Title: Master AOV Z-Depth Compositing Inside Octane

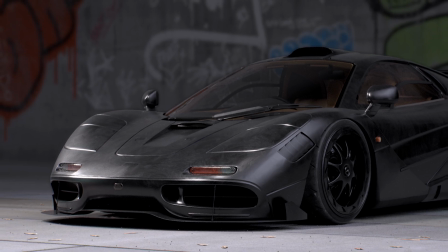0:00 Hey, what's up, Octane family?
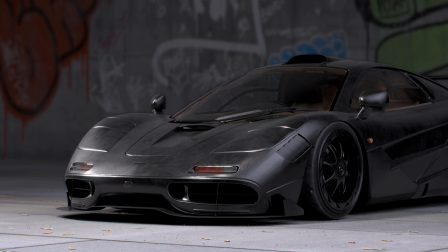0:02 I'm really excited because today I'm going to show you how I used Octane's Output AOV system to composite the image that you see right here,
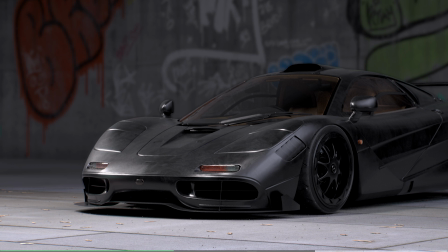0:09 all inside of my 3D software in the live viewer,
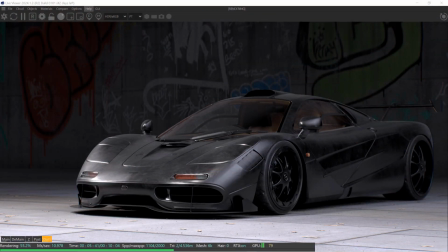0:13 without having to jump to something like After Effects or Resolve or Nuke to do these kind of more advanced compositing features. Now, today is not a full tutorial from beginning to end.
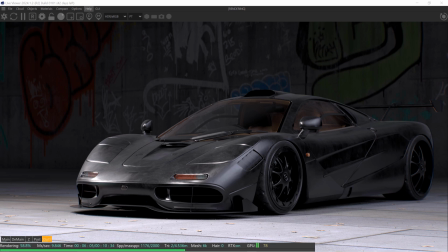0:25 I'm going to be doing a follow-up on that very soon, but this is more just to kind of get you excited about how easy it is to use the Output AOV system in Octane. I'll make sure to update that with a link in the description the minute that tutorial is out, and that will go through step one all the way to completion together so you can do this for yours.
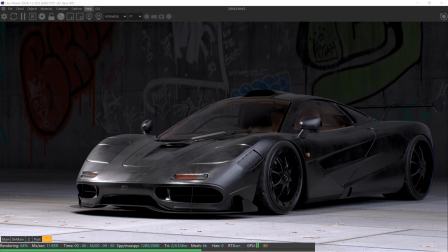0:44 But I think a breakdown today will get you really excited about all the potential of Output AOVs in Octane.
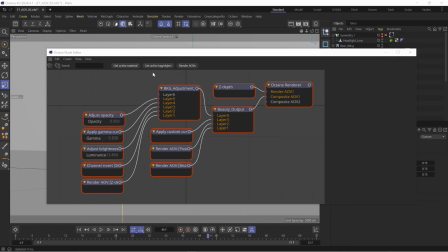0:50 So let me slide this render over for a little bit. And you can see here, I already have my Octane node editor launched. And this is specifically the node editor for our Output AOVs.
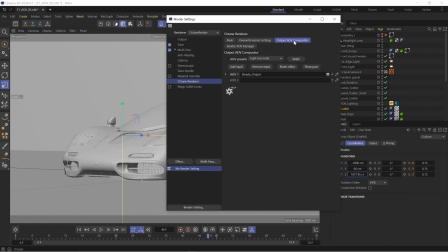1:01 And so it's really easy to launch that just by coming into your render settings, going to the Octane Render, Output AOV Compositor, which will allow us to do all of our compositing inside of Octane, and just say node editor, and we'll launch that. There we go.
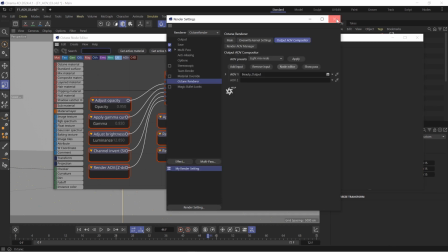1:18 All right, let me give you just kind of a nice little simple basic breakdown of what I have set up here.
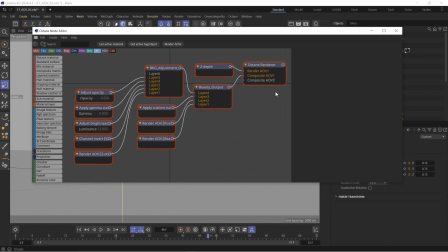1:24 It might seem complex for a moment, but when I break this down, you'll see that it's really rather easy.
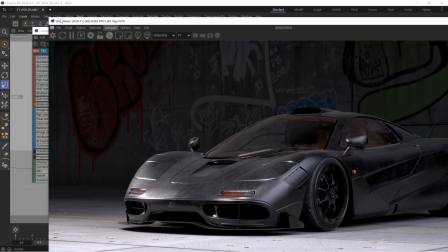1:30 So I'm going to bring in my live viewer for this,
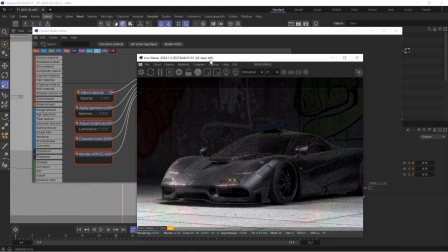1:32 and I'm going to explain a little bit about what I was actually trying to achieve from this render and why the Output AOVs really kind of helped me.
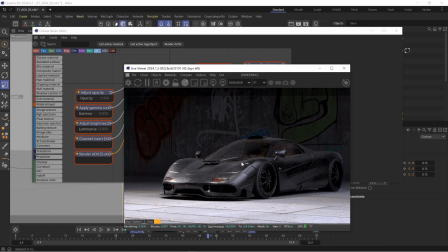1:40 So if you've ever worked inside of 3D and in Octane, and you're trying to get more control over your lights, I'm sure you've taken a look at some things like, you know, putting another area light in, moving stuff. But when you do that, then it illuminates some other area on your scene.
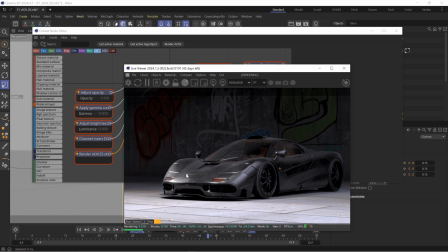1:57 So for this specific render, what I wanted to do is I wanted to have the car more lit and in focus, and I wanted to have the background begin to get darker. The problem I had is the HDRI that I used, which I really liked how it helped light the car. It also really kind of illuminated and lit up the background a little bit too much.
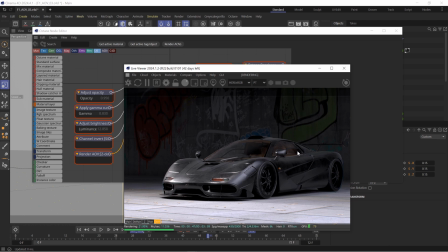2:16 I think it was a cool look, but I wanted the background to kind of be a little bit darker, have a little bit more contrast, give it like this overall Batman type vibe going on here with the lighting. And so I wanted to come up with a way to continue to use that HDRI to help light my scene.
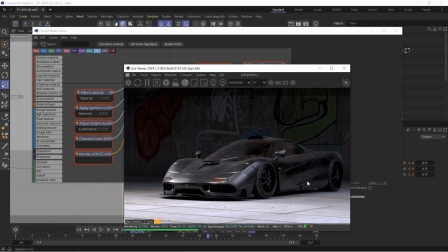2:32 I added a couple area lights, which I'll show you in just a moment to see how like they're kind of functioning in my scene.
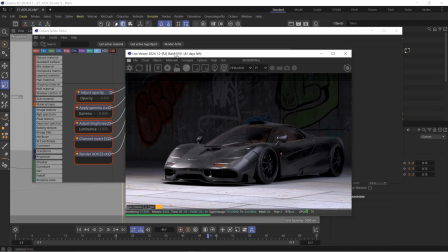2:38 And then I'm going to show you how we actually do the Octane node editor with the Output AOVs to control the lighting in my scene more specifically.
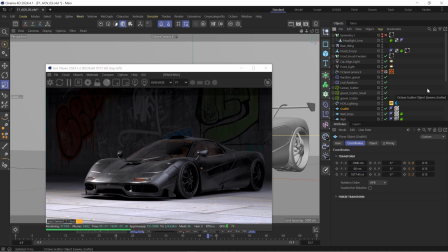2:47 So you'll see all I have here is I have an HDRI and I've got two area lights. That's how I'm lighting this whole scene. So I have a front light. If I disable that, you're going to see that it just kind of helps this front area kind of pop a little bit more to stand out.
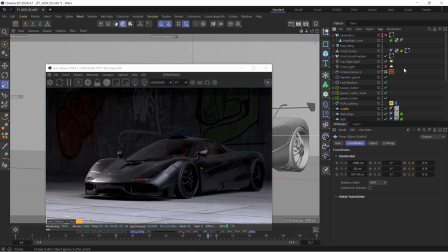3:01 Otherwise, it all just kind of falls flat and there's no real central location to look at. So you can see here, it just kind of brightens up that front. And then I have a car edge light, which is an area light over kind of to the side, which helps this kind of left side fender stand out a little bit more as well.
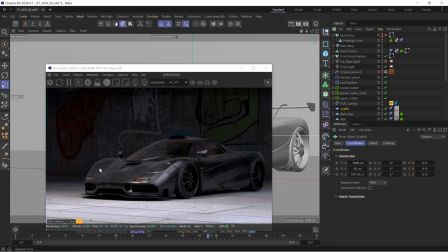3:19 So if I disable that, you'll see that this area then kind of just like blends a little bit too much with like the background and stuff like that. So those are really just to kind of make the car pop a little bit.
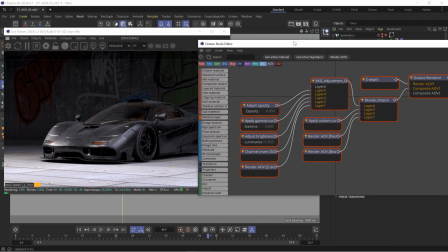3:29 Now, if I slide in my Output AOV system in here, and let me just disable everything for a moment.
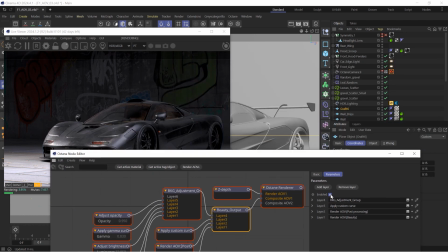3:37 So here is my kind of beauty. And if I just disable that, maybe slide it down.
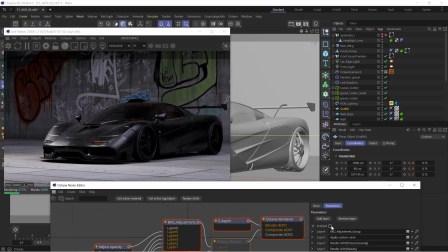3:45 This is what the render looked like without the Output AOVs. Still, I think a pretty cool looking render, right? Like I really dig this, but what it's doing is it's really putting a lot of the attention on the background, right? Like the background is beginning to compete with the car. And I don't want that.